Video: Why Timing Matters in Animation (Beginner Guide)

So those are three things that you can always think of how timing will affect your animation and how it will just make your animations a lot more believable. Okay, so I've mentioned that I will give you guys or show you guys, this is a step-by-step thing that you can always apply when you animate. Okay, so the first thing is you block in your poses.
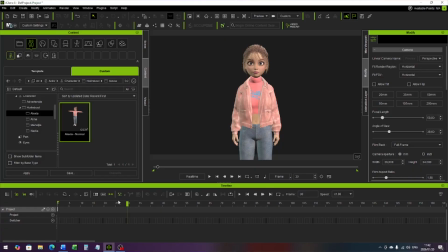(8:42)
Okay, so let's quickly do that. So I'm just going to go to say keyframe 20. I'm just going to do a rough animation. I'm not going to go into detail, but this will kind of give you an idea. Okay, so let's go to edit motion.
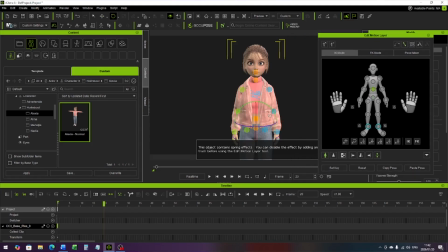(8:57)
And so what I want to do is I want to pose this character that way and like so.
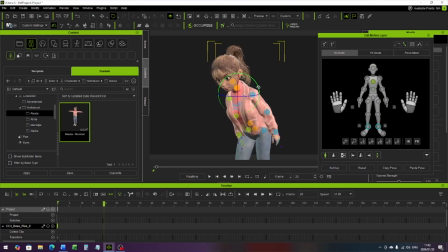(9:12)
And maybe just bring the upper body up a little bit and like so. And I'm not going to worry about the arms right now. So that is the first pose. Okay, so let's go to the second one. Now remember timing. This is where keyframes come in, or your timeline in iClone that I'm using right now. iClone works on 30 frames per second. So if the movement takes 1 second, then you know it's going to take 30 keyframes.
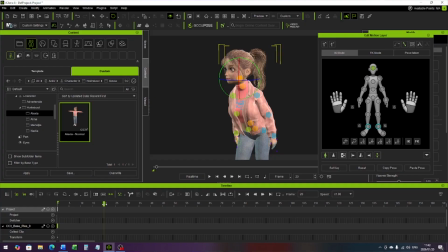(9:52)
So let's say 30 30 keyframes. So I am now at 20, so let's go to 50. Okay. So at 50, now I am going to create my second.
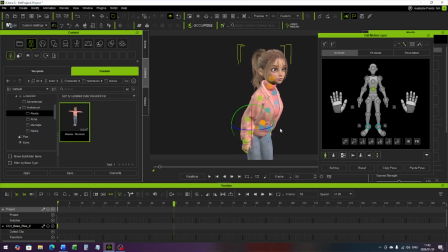(10:07)
So we do that. Okay, wait, let's just undo. Let's just lock the feet. And that's better.
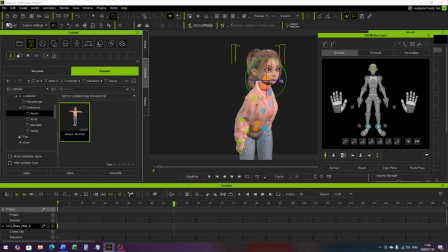(10:26)
So, and let's move like so. Okay, so when we press play, you can see that was extremely, extremely fast. That is not what we want. Okay, so now the second step, okay, like I've said, I'm going to give you guys steps. The first step is you block your poses. That is what we did right now.
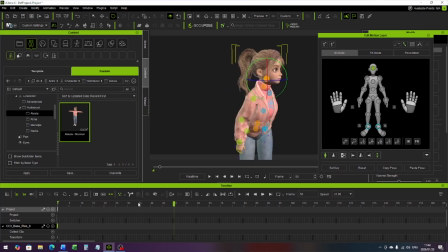(10:51)
So we've got our first pose and we've got our second pose. But now I've realized that is maybe a bit too slow. Let's add some urgency to it. So we can maybe add it.
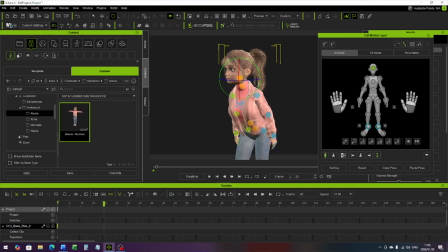(11:07)
So we can adjust the timing until we are happy. So let's go to, yeah, we can see our keyframes. So we can maybe make it slower. So if we press play now, that is very slow.
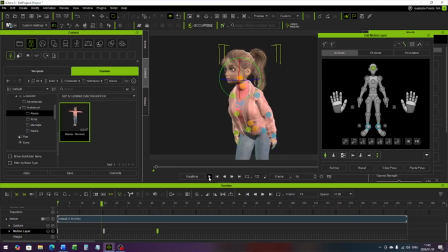(11:25)
Let's make it faster. That is maybe a little bit better. Okay. That is better. Okay, so the second step is you adjust your timing between your two key poses.
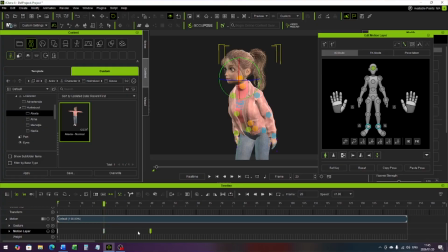(11:43)
Okay, that is what I did right here. So you can see if I want to make it faster, I can move it closer. That is very fast, or I can make it slower and you will see it is very slow.
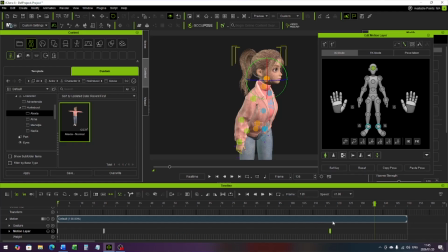(11:58)
Okay. So you can actually see, for example, the impact timing has. Let's make it short, okay? And we press play. That looks like she's scared and there's something behind her, okay?
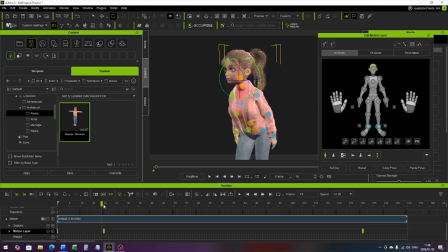(12:17)
Now, if I make it slower, now she is like, she froze and she's scared and now she slowly turns around.